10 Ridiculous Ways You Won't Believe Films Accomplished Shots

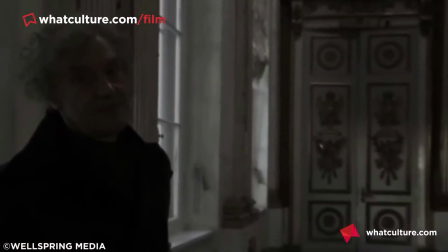The 2,000 or so actors definitely had their work cut out for them, but the real hero of this piece is Tilman Butner, who was the Steadicam operator.
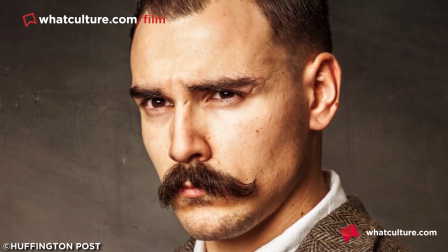I twist my mustache to you, good sir. Number 5. John McTiernan, Die Hard.
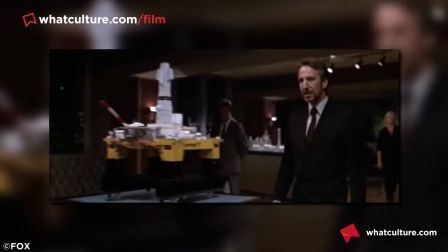Hans Gruber is a god amongst movie villains. Calm, intelligent, and brutal in ways which make me even squirm.
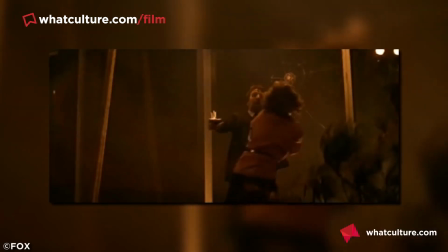And not just because he kills a man who is as cocky and as bearded as I am. Now at the end of the glorious Die Hard, Happy Trails Hans is dangling off the side of a building,
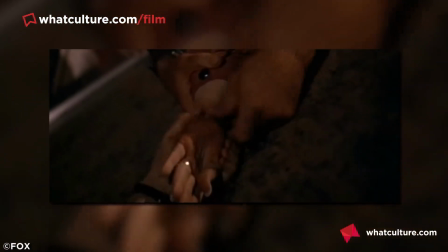and McClane forces the suited sociopath to fall by severusing, sorry for that one, his hold on his wife's watch.
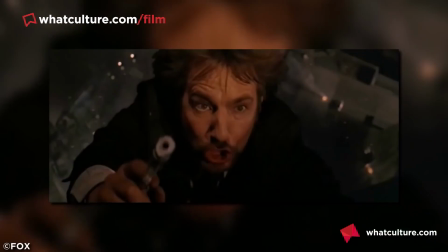Now look at that face. That's a really good impression of somebody falling to their death.
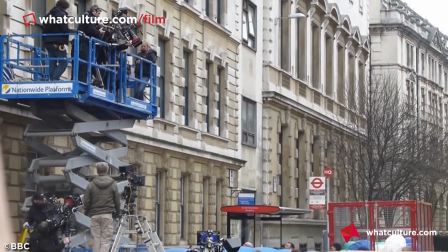Well, it turns out it was real, as McTiernan dropped Rickman 70 foot onto a crash mat that was disguised as concrete. Now, Rickman went on to say that he guessed it was probably about 40 foot in reality, but either way, that's still quite a distance to be let go from.
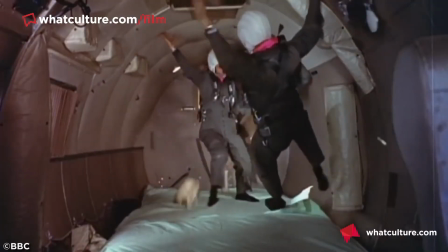Number 4. Ron Howard, Apollo 13. Filming zero-gravity scenes in films is, for lack of better words, an absolute ball ache.
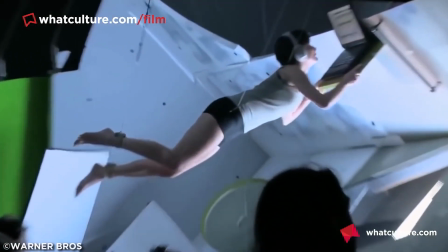You either have to have multiple strings being pulled to give the actors a weightlessness, or you have to rely on extensive green screening.
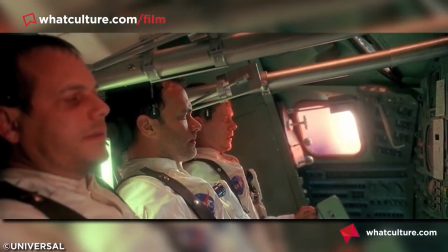But for Ron Howard and the Apollo 13 cast, neither was a viable option.
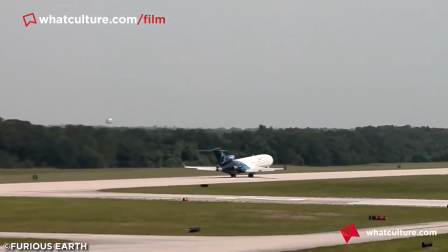Instead, he strapped Tom Hanks, Bill Paxton and Kevin Bacon into a Boeing KC-135, also known as a Vomit Comet, for a more realistic recreation of zero-G.
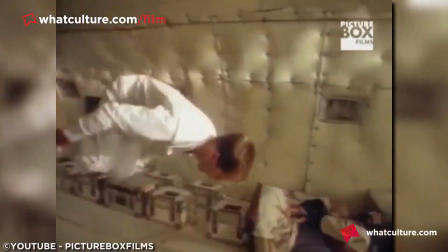By flying high and then plummeting suddenly back to Earth, the Vomit Comet offered a 25-second window in which passengers really are drifting in zero gravity.
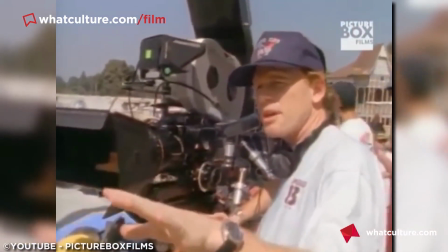Howard simply then set up his camera inside the aircraft and put Hanks and company onto float setting.
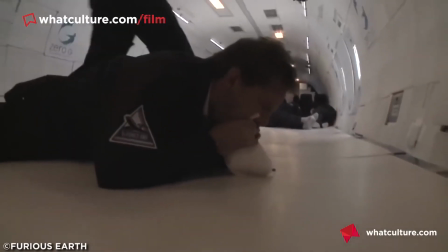Reports say that this was a truly arduous and stomach-churning affair, but one can't deny that the end results aren't impressive.
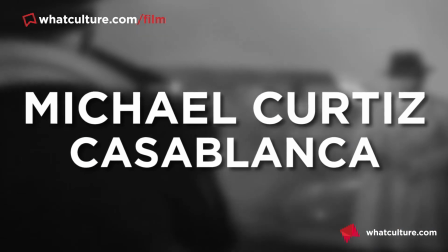Number 3. Michael Curtiz's Casablanca.
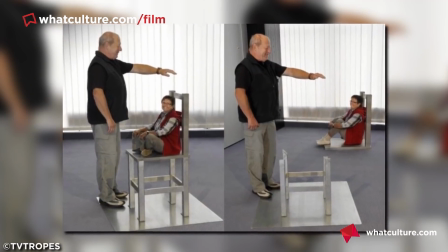The use of forced perspective in movies is, as well as being surprisingly effective if used correctly, often absolutely hilarious when seen up close.
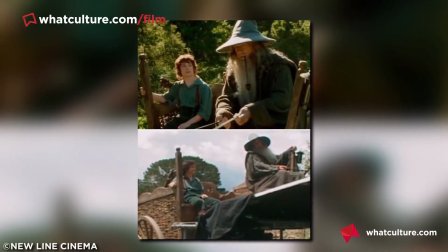I mean, just look at Ian McKellen stomping around a tiny house like a giant in the Fellowship of the Ring for a quick laugh.
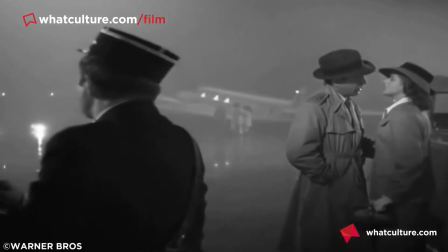Yet, one of the most famous examples of forced perspective can be found in Casablanca, where it used little people to stand in the background to give the feeling that the airport scene was real.
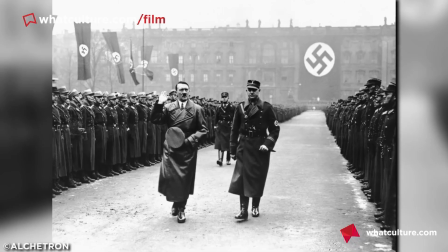In actuality, because of a little old thing called World War II, filming at airports at night was a strict no-go option.
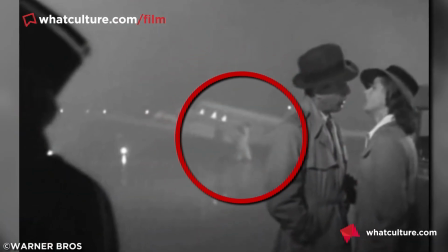So what we got in actuality was an indoor set with some tiny extras in the background to fool us into thinking that the space was much,
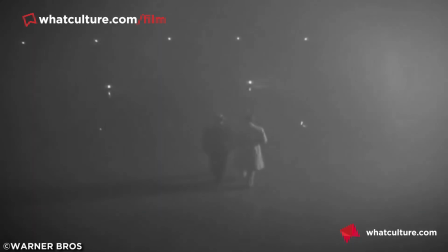much larger, which does make the scene very strange once you notice it, but when you think about it, it's very cleverly done.
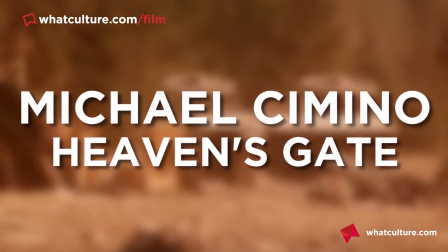Number 2. Michael Cimino, Heaven's Gate. This one isn't so much a mind-blowing shot.
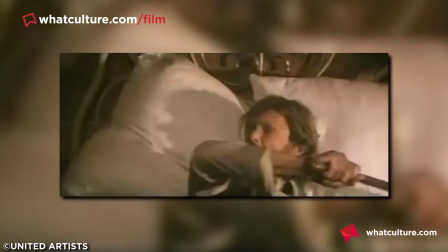In fact, the image of Chris Christopherson cracking a whip in Michael Cimino's Heaven's Gate is plain and unremarkable.
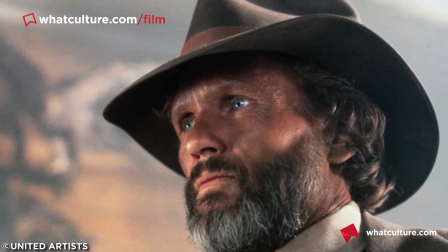It has no impact on the plot and is nothing but a stylistic flourish that you could essentially take or leave.
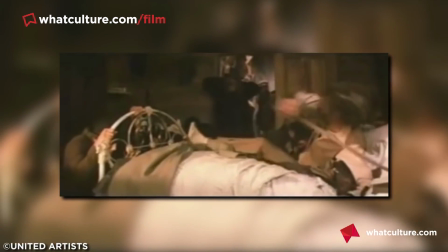But it's the lengths to which Cimino went to get this shot that make it extraordinary.
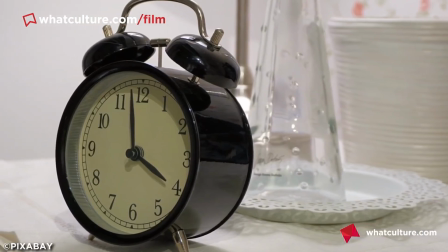That's because this one shot took 24 hours, and that becomes a bit of a problem when this film cost approximately
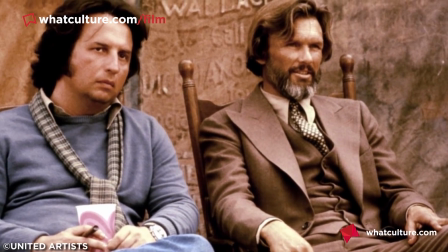$200,000 per day, and the director is now spending one of those days on a single shot.
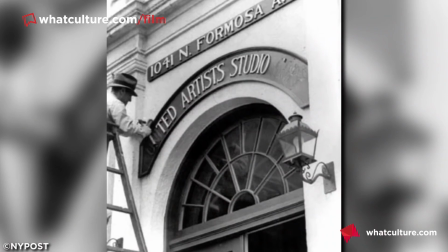As you can imagine, the film went over budget, flopped at the box office, bankrupted a studio, ruined Cimino's career, and practically killed the Western.
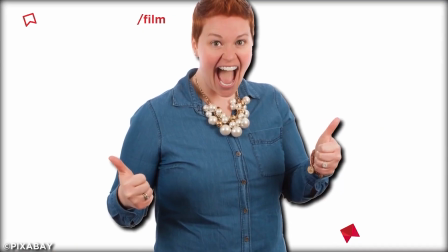But hey, at least now critics kind of like it, right? And number 1, Christopher Nolan, Interstellar.
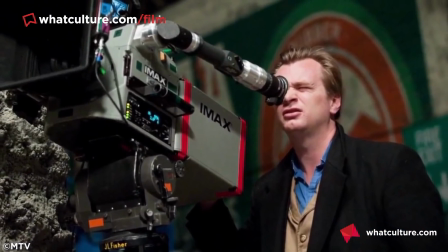Christopher Nolan is no stranger to going to extreme lengths for his shots. In fact, it was a toss-up between this entry and the rolling tumbler set he built for Inception.
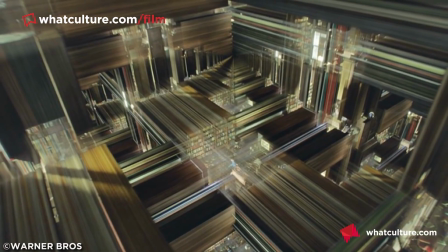However, the Tesseract set, a 3-dimensional shadow of a 4-dimensional hypercube, is what really takes the black hole biscuit.
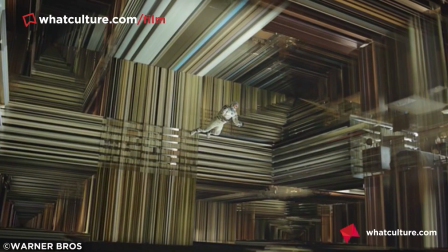The idea was simple: build that thing that I just gone done and said, but in practice it was an insane project.
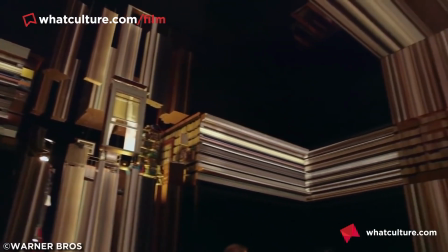Not only was the set huge, but practical thought had to go into the visual aspect.
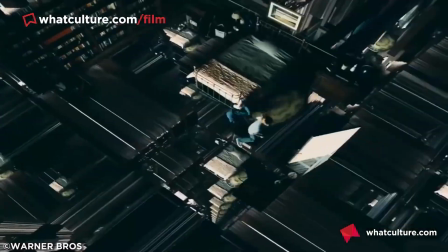As the room was being stretched by time, things like books had to have their shapes extruded, all the while without looking like a complete mess.
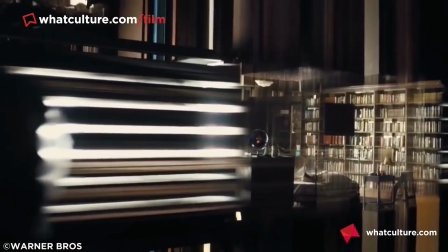The result is a phenomenal feat of engineering, shooting and directing, which has been rightly lauded as one of the most impressive series of shots ever to be put to film.
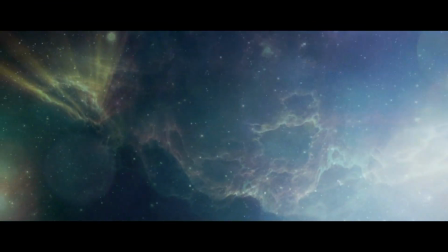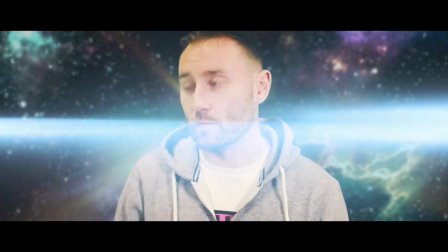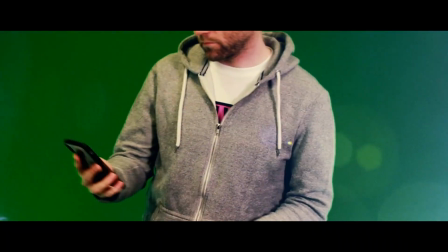YouTube, the unexpected frontier.